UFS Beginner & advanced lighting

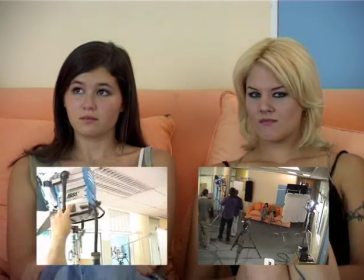So I'm going to go and do the key light.
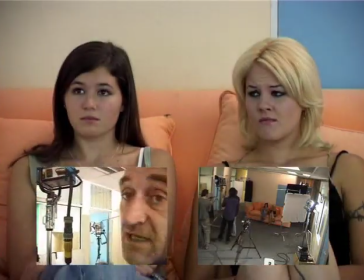Okay, this way.
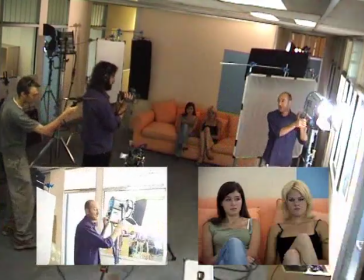Watch your eyes.
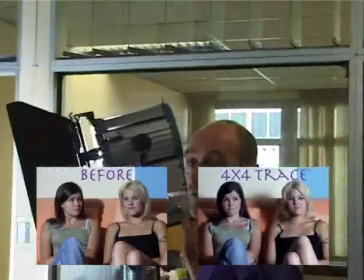I'm going through a 4x4 trace. Yeah, if you look at the shot, you've only got one side light coming through.
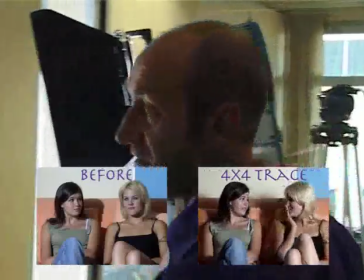Doesn't look so good, does it? Okay, let's go to the side light.
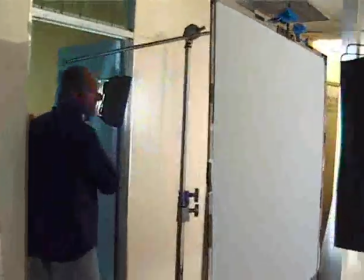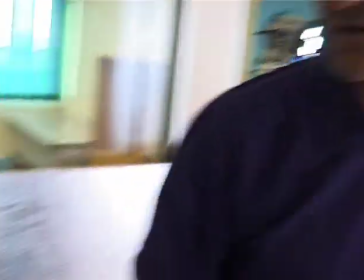Yeah. How's that looking now? Starting to look a little bit better.
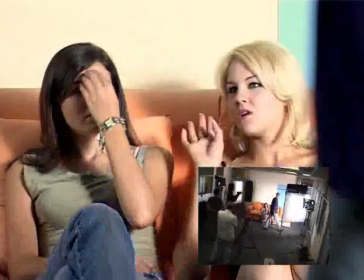Let's go to the backlight. We've got the backlight here, which is half orange.
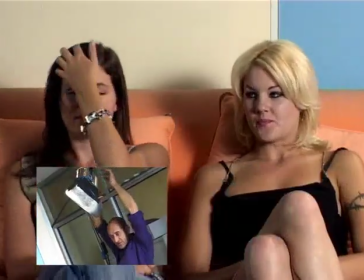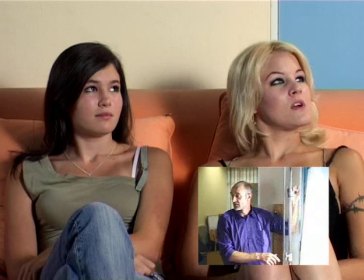Coming to my key light here again. Okay. Okay, the background behind the hedge is very hot.
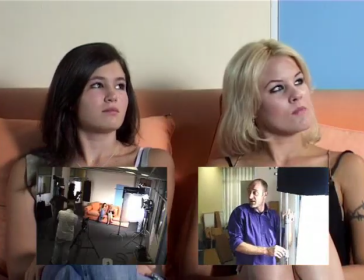I want to actually cut a bit of that light with this flag by lowering until the shadow just above their heads.
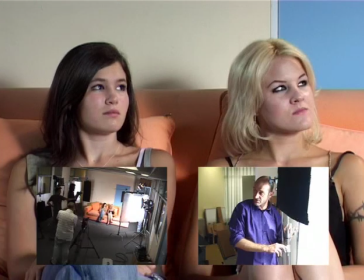But all of my light's still coming through in the rest of the shot, which is quite wide.
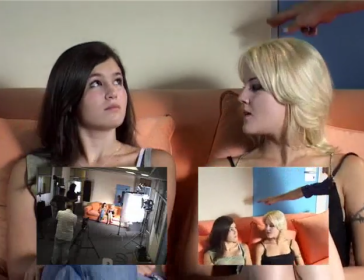It's all the way from here to here. Okay, I'm just taking down this area a little bit down because this is my strongest front light, key light.
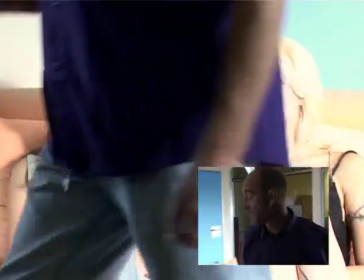Then in my side light.
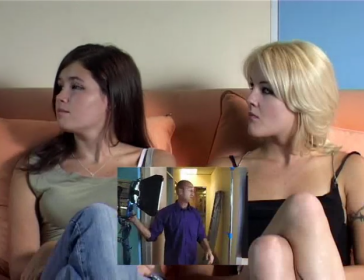The side light also coming through a trace frame here to soften it, make a bigger source.
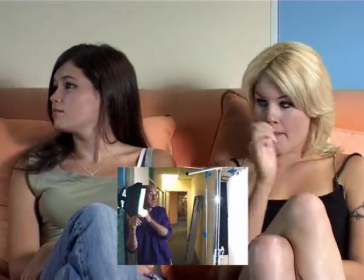I'm keeping it about that big. I can actually make it bigger here. Goes stretch more around the side of their face if I open up like that.
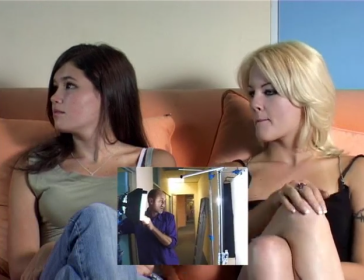And I'm going to flood it out so it's fully flooded.
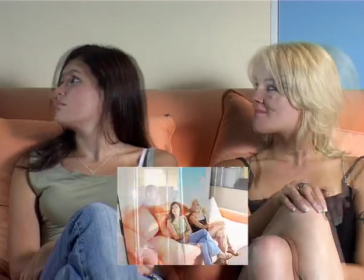Now that's also giving me background shadows. I'm just going to cut off the background from this light if I can.
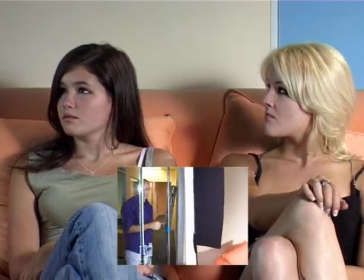Okay, making sure the flag's not in shot, of course. Okay.
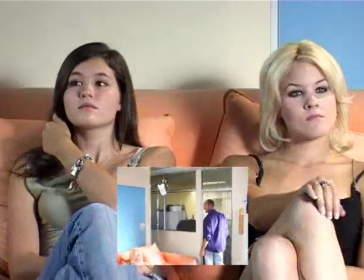I'm going to adjust the backlight a little bit. I think I need a spot up a bit.
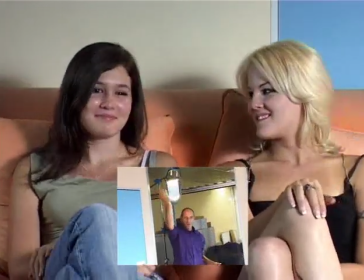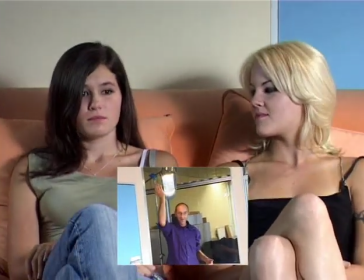And it's adding a little bit of texture to the brunette hair. Okay.
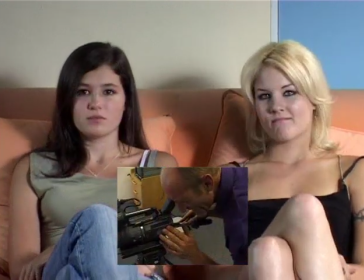Nice day scene, day interior.
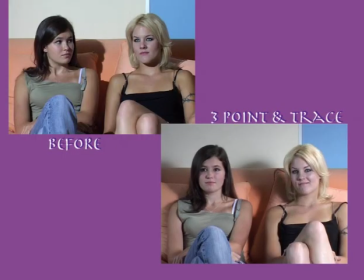Okay, let's see what the effect of each light alone is on our girls. Let's go to the backlight.
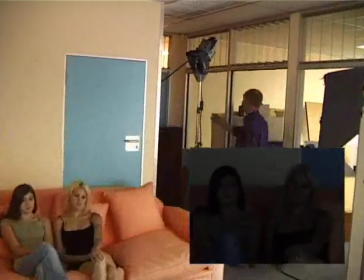Okay? Just to rim them a little bit. click.
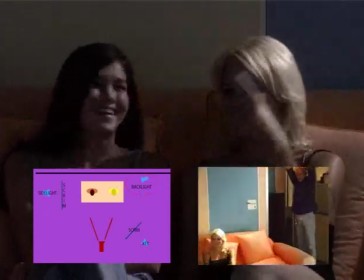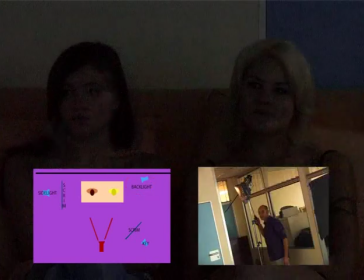See that? I'm going to switch off. There.
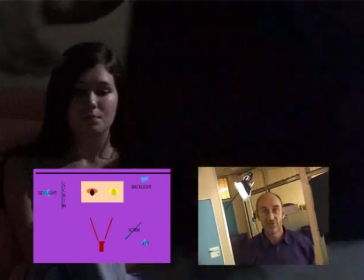Gives you a bit of 3D. Gives you a bit of 3D as you switch it on and off.
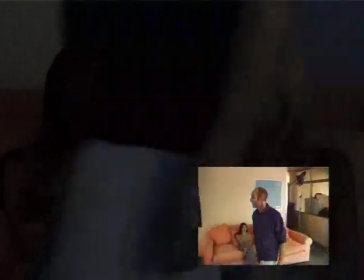Let's go and see what effect the side light has on these two. Okay, you look in there.
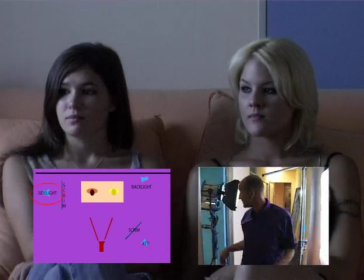Okay, how does it look? Okay, there's no backlight.
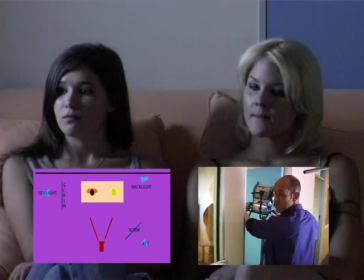That's what the side light's doing. The other side of their face, okay? That's the effect of spot and flood.
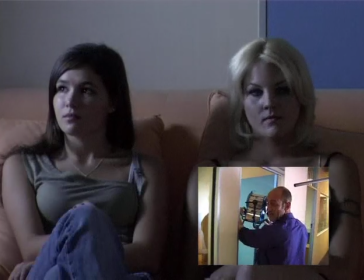Very subtle. I like it about there. Okay, got that.
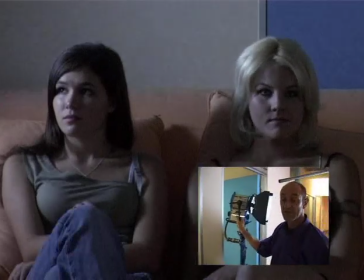I'm going to go and do the key light now. Okay. This is the main light source. Okay. Taking it off.
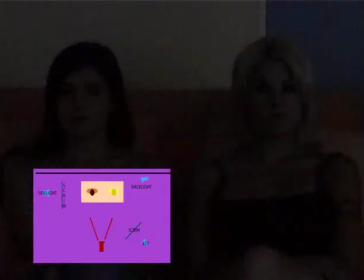Put your eyes.
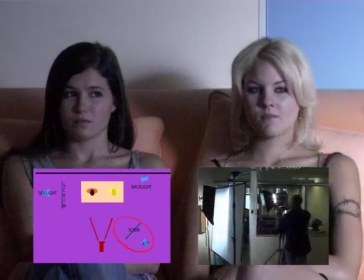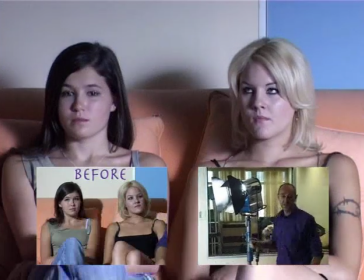That's your key light, lighting almost everything, but it's creating those big heavy shadows in the background over here,
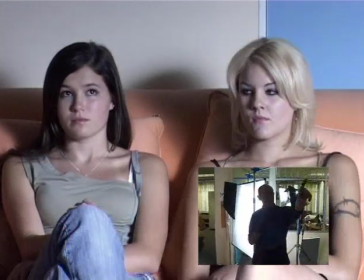which are much better than that original light we had, which was a straight hard light giving us very definite shadows.